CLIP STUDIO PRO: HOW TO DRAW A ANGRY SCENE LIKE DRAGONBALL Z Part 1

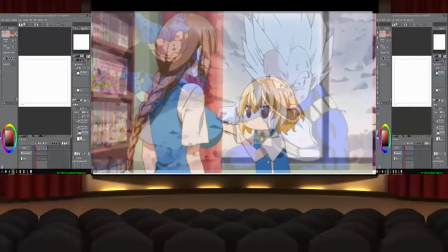(4:52)
Everybody around there is also shocked.
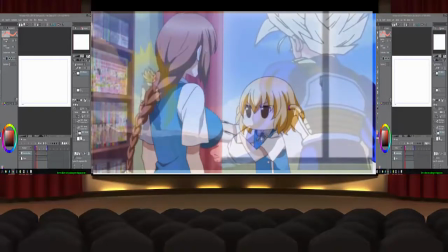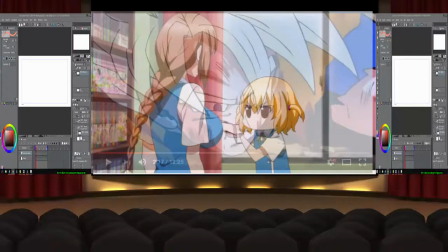(5:00)
Now I'm going to pause it right there. Okay, so what we saw was basically, we saw Gohan,
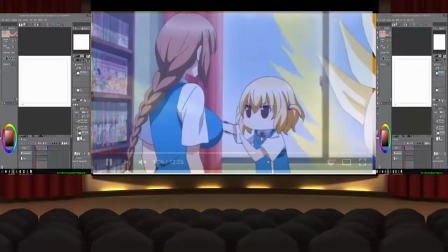(5:11)
here, we'll play that back in mute mode. So what we basically saw was Gohan, he was powered up,
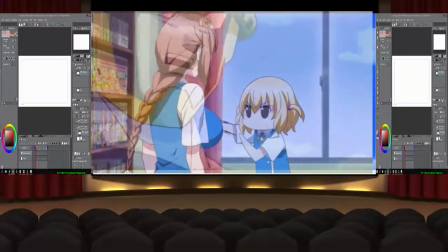(5:19)
or he is powered up, and Cell is being shocked from this power.
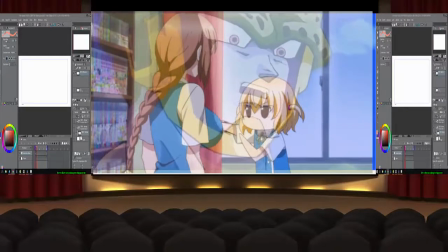(5:24)
So that's that's something you want to think about. Not only somebody powering up, but the opponent that they're fighting needs to be nervous or just shocked from whatever they're doing,
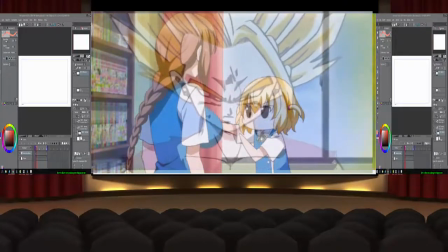(5:36)
because otherwise it doesn't give the viewer as much shocked.
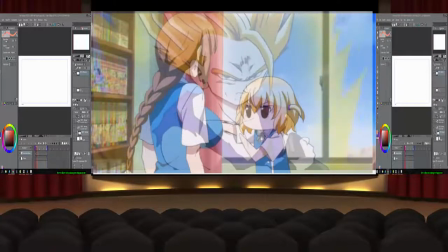(5:40)
Like, of course, the viewer is probably going to be shocked if they didn't see this coming of a character turning into this monstrous, like, very strong character. But at the same time, if somebody inside the anime is also shocked,
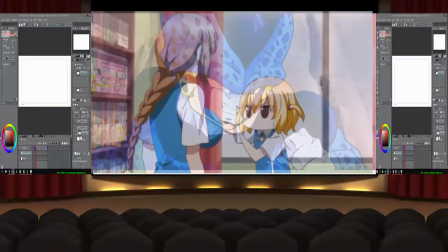(5:54)
it's also just giving the viewer even more, but just like, whoa, taken back, like, wow, everybody's shocked.
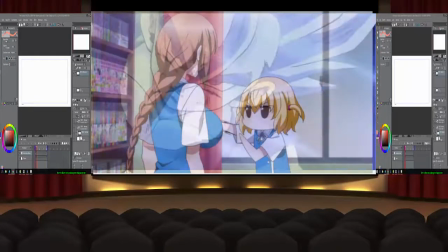(6:02)
Not just me, but everybody inside the anime is shocked at this, and that's the feeling that I'm looking for.
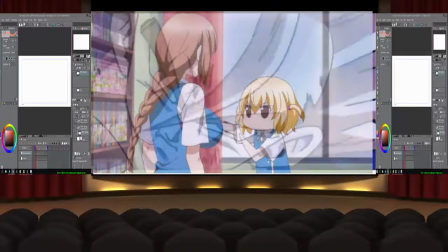(6:07)
So, and I'm going to expand on that too, because
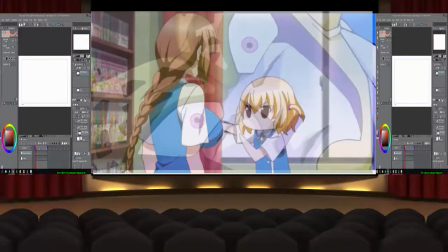(6:11)
that's a really good way of showing how people influence,
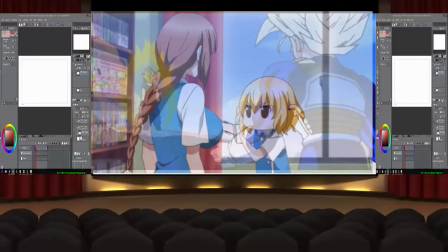(6:20)
how story characters influence the main character of the scene, and making it look like,
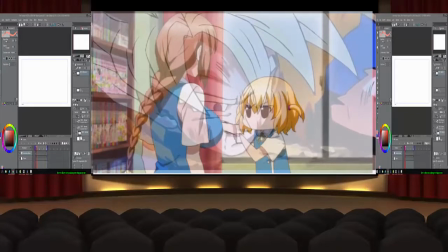(6:27)
whoa, they're super badass. They're even more badass than we thought it would be if they were just alone being shocked and stuff.
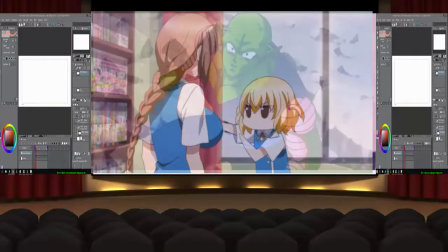(6:32)
So if you ever have any, like, if you have any additional characters that you have in your story and stuff, you definitely want to, you know, you want to put them in there, showing their shocked face as well as everybody else.
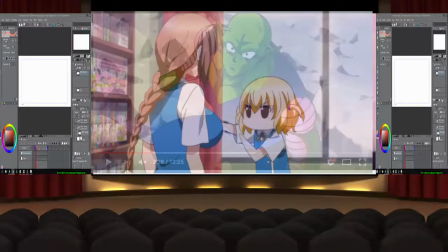(6:46)
So you're giving the viewer the ultimate experience that you can, the best experience that they can get out of your animation, so they get just like, whoa. And let me see how long I've been talking about that. Okay, I've been talking about that for a while. But yeah, basically that sums it up.
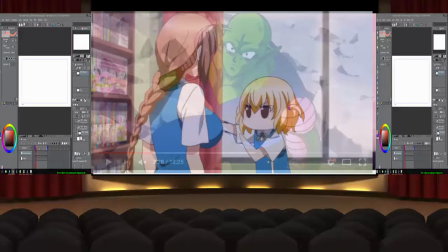(7:03)
You want to use different characters to emphasize how special this moment is,
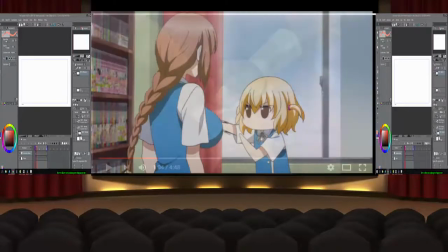(7:11)
so the viewer just gets even more shocked as well. Okay, so the next scene I want to do is from S. Cryed. I'm going to put all these titles in the description, so you guys know exactly what anime I'm talking about, in case you want to go look and study on your own and stuff.
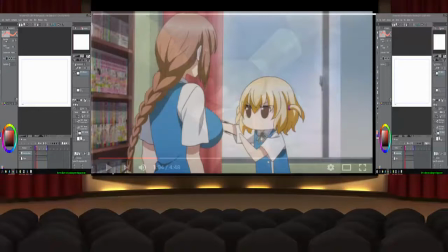(7:28)
But this one's from S. Cryed. This is another version of powering up that I thought was interesting. And why I'm doing this from year to year. So Dragon Ball Z came out pretty old, you know, pretty old school.
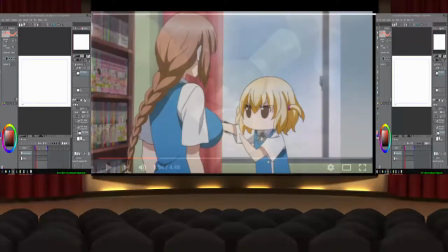(7:43)
And S. Cryed came out after that, and it's pretty old school too, but it's a couple of years after. And I'm telling, well, I guess I can tell you now. What I'm trying to achieve is basically giving you, because of course, definitely the badass animes, you want to make sure you keep those relic animes in your head, because those are the old school.
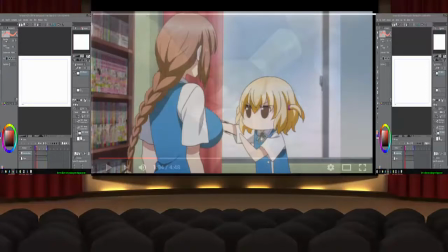(8:03)
They knew how to do it. Like, you definitely gotta know your olds, but as the years progress and stuff, like, you have to remember what time zone you're in, what time you're in, and what animations are being used now that are working. So that are not only working, but it's the most popular demand.
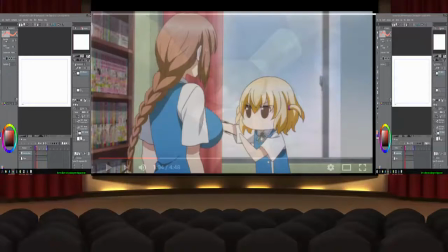(8:22)
Because if you're making animations from something that was really old school, of course people are gonna, you know, respect people who've seen that before, who are old school, respect it. But the newer people, the newer viewers, they're gonna see it and think it's cool, but not as cool as, you know, some of the newest techniques that have been taken out.
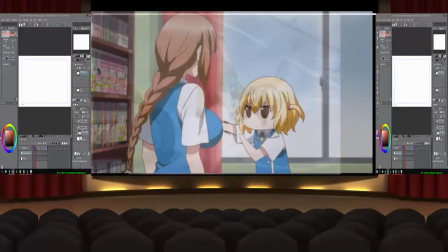(8:42)
So without further ado, let's go ahead and jump into the S. Cryed video.
You know, you might want to bring out your altar now.
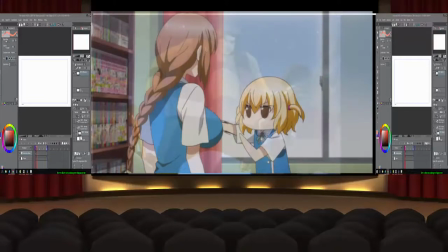(8:50) I'd really hate to beat you without it. So, kid, you want me to bring my altar out, huh? Well, it's your lucky day.